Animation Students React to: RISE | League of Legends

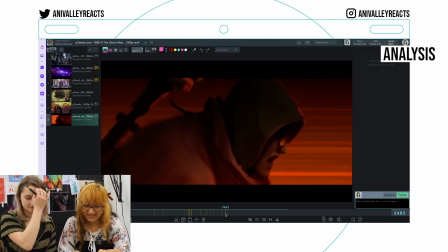[11:02]
You think this is the background here, but then actually it goes like into speed lines and it looks really nice. and he looks even faster when running because
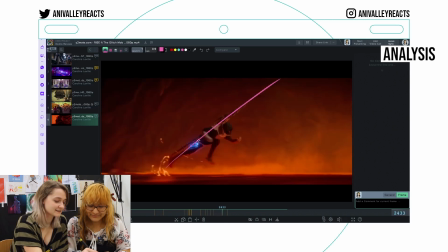[11:09]
he's like tipped forward like a lot like this angle this is incredible in the background when he was running they have like these lines going
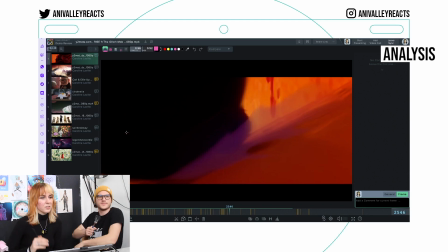[11:17]
back which is kind of like an anime thing because it's cheaper because you just paint some lines and you don't have to paint the background it is cheap but it's
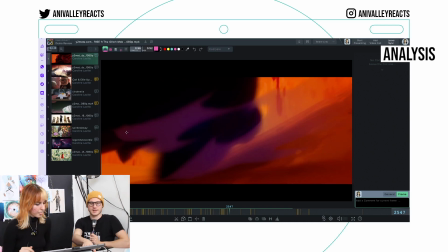[11:25]
also just japanese style it's just interesting to see because uh in like understanding comic like scott mcleod he shows that in american comics
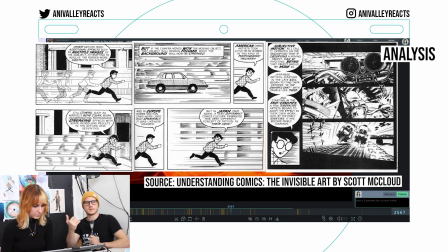[11:34]
they have a different way of drawing speed than in japan even here a little
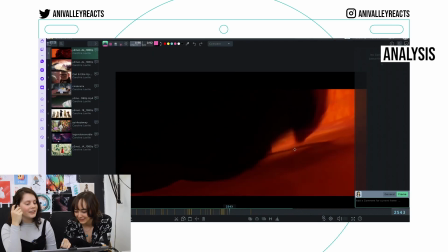[11:39]
bit of contrasting color oh yeah purple they didn't have
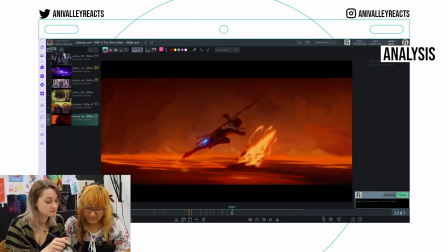[11:43]
to do that oh this is cool is in 2d i love how they incorporate these
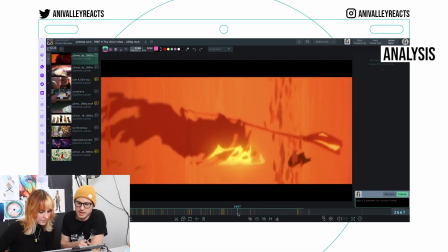[11:48]
game things yeah this is 2d animation it's on twos threes and it's just
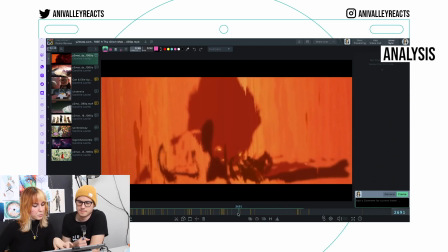[11:52]
easier to do in 2d you would have to model the bore the animation of the board and then some plane in front that makes it look like
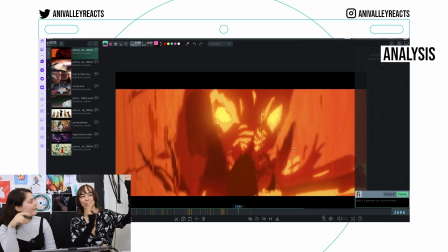[11:59]
a silhouette yeah you could take every frame and just like put it on a wall and be like haha this is a beautiful painting oh this
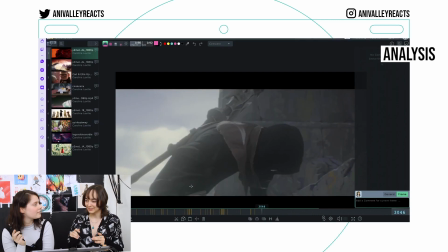[12:05]
is so nice the dark shapes here it seems pretty basic but still that he always goes from left to right it really flows really
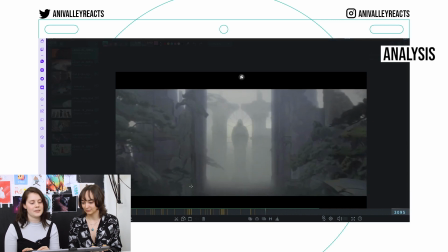[12:14]
well together Western media goes from left to right while maybe Eastern media might go to right to left because of reading way for us future is on the right
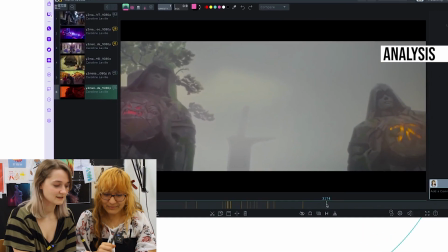[12:23]
because we read that way but here and then fog the most important element animal
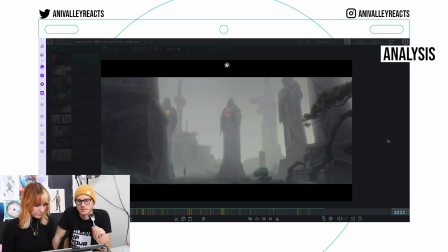[12:34]
this is also very action you put mist in a scene it looks 10 times better i know because then you can have moving objects
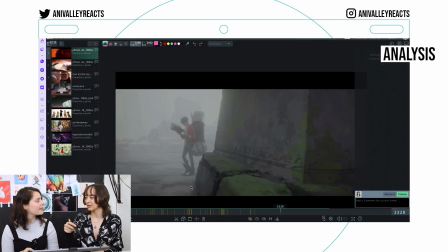[12:41]
in the back and you don't have to put that much detail into them i think it's nice that the colors are like the least saturated yeah also very subtle contrasting color he is wearing red yeah and like green of course oh that's so cool
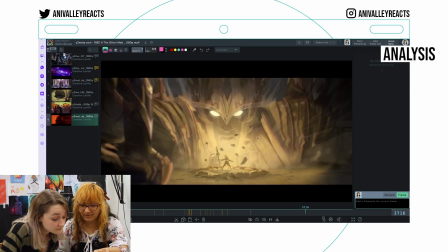[12:57]
yeah this one here is the same shape as one two three this one here oh i see yeah yeah yeah one two three one okay yeah
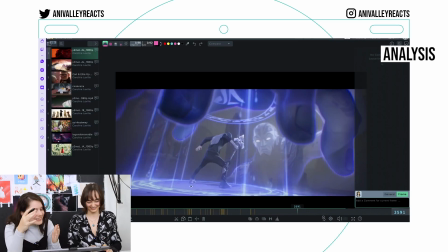[13:05]
smartly done yes like this is so cool and this is all 2d they just literally put in a 2d image because it's not moving it's very nice what else can you say about it it's just super nice
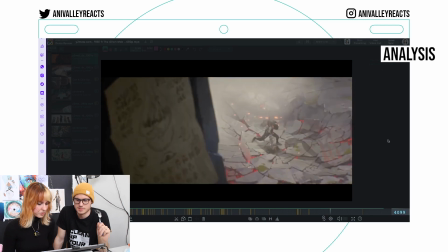[13:17]
and you know it's fortish so they really just know how to make a action scene look super interesting
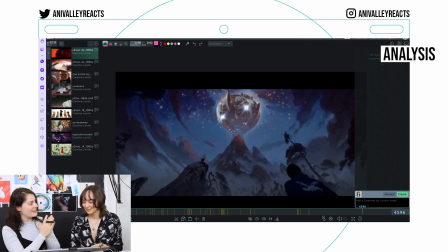[13:24]
okay thank you so much for reacting this was fun